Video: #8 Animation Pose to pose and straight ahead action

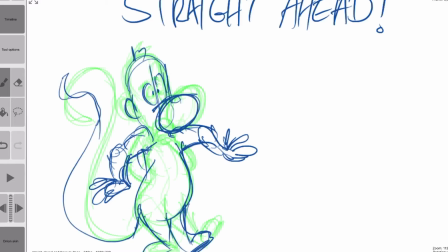So now I'm working straight ahead, and I'm working one drawing after another.
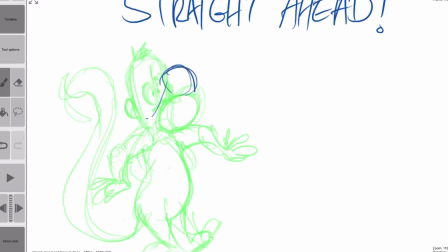And you're going to see that in the amount of drawings that it's going to take and the amount that I'll be able to finish will be much less than the amount going pose to pose.
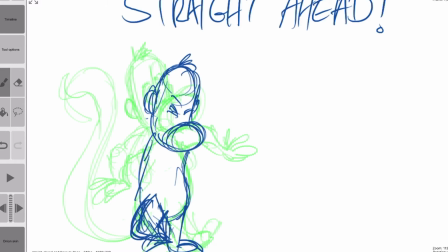Because I can do a whole scene very quickly going pose to pose. But if I'm going straight ahead, I have no idea what it's going to look like, and I can only do you can only see a little bit of the time as I'm getting the character
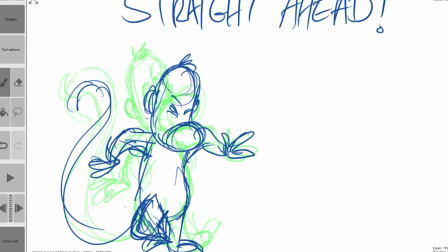to animate. So his action is the same. He's going to jump up in the air. But you see, at this point, I've already gone to 4 drawings, and in pose to pose, I already knew where he was going to be in the air at that point.
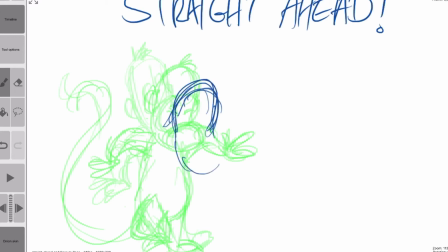And then this one, he's still not even bending over. He's going to bend over, and he's going to go into the anticipation of jumping, but he hasn't done it yet.
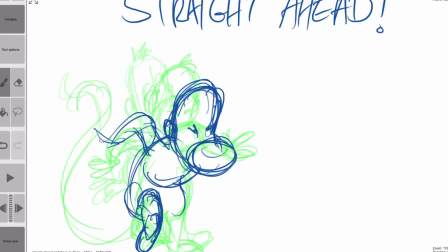So what does that jump look like? I have no idea, because I'm just working straight ahead.
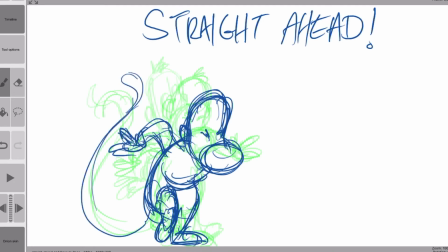I'll know what it looks like when I get there. Now I have a rough idea. It's going to be in the corner, but I have no idea.
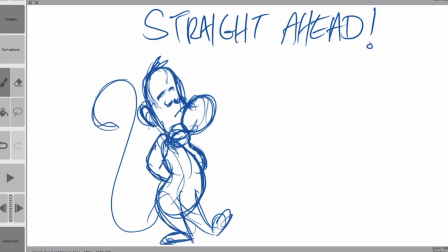So if I'm animating with a background, or I'm animating with a second character, and that character is there,
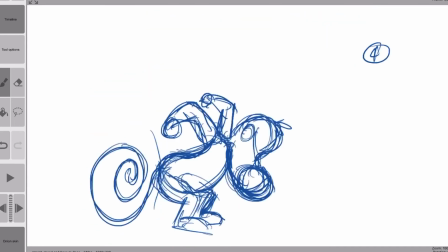there's less precision, and so maybe it'll work and maybe it won't.
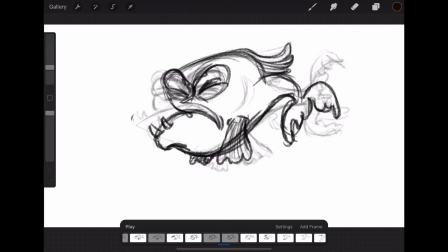So here's another example of a straight ahead character,
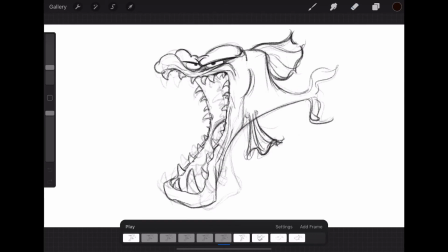and as you can see, the character is changing shape,
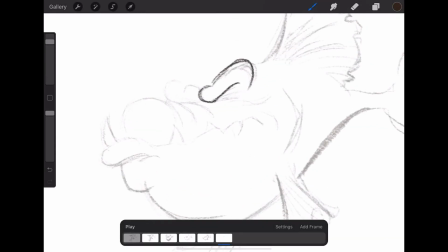which works fine for this particular straight ahead because it's supposed to, but it's a complicated character, And he's got a lot of little details, a lot of wrinkles, a lot of
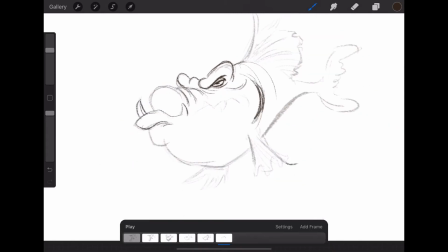just like kind of age marks, and a lot of texture on his skin. And his fins have a lot of fin veins in there, and his fins have a lot of different points and shapes.
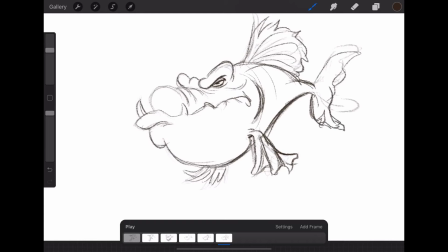So if I'm working straight ahead, I'll get this really fun, very fluid, it has a lot of energy in it as I'm working straight ahead.
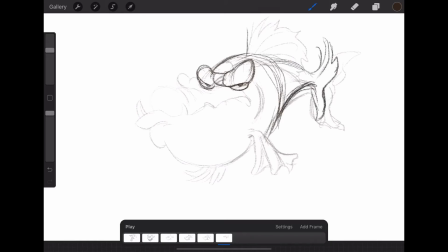But you're gonna see the volumes and the character is gonna morph around quite a bit, especially with this one. This character is just right off the top of my head, and what I'm doing here is I'm just trying to keep consistent,
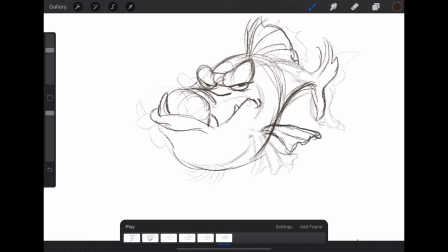but it changed a whole lot from the very first drawing that I drew. It looks like a completely different character from the first drawing that I drew. So he's turning around towards the camera, and what would have taken me maybe about 5 or 6 key poses,
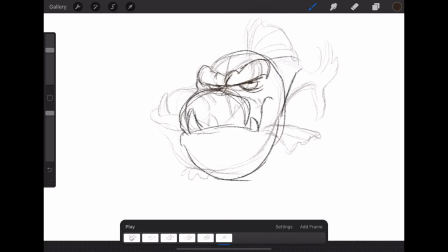I think I'm already on my 40th or 50th drawing, and he hasn't even turned around. So if I would have key posed it, if I would have done just the storytelling poses, I would
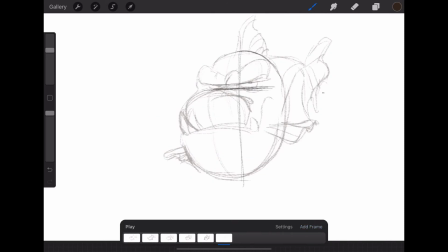know where the scene is going, what the direction is, and where he's going to occupy his space on the screen. Does that make sense? But because I'm doing straight ahead, I don't know where he's going to end. I mean, I know where I want to direct him. It's going to be in the corner, but how he gets there, and
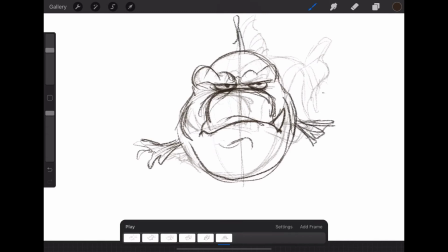if I had a director looking at my work and saying, well, there's going to be bubbles in front of him here and there,
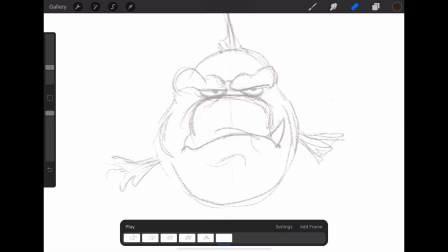you know, it's not very precise. It's very fun, and it has a lot of energy in it. And then if you do things pose to pose, you can get a very sterile kind of mechanical feeling to it.
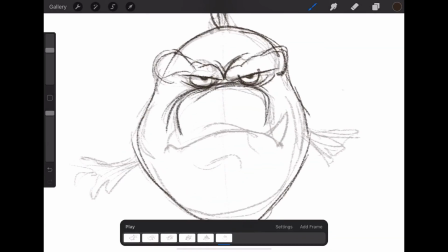So you wanna incorporate some of straight ahead animation and pose to pose animation.
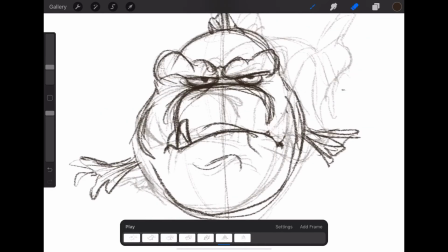So one is not necessarily better than the other. You would use it just like you would use a different brush for whatever you're doing.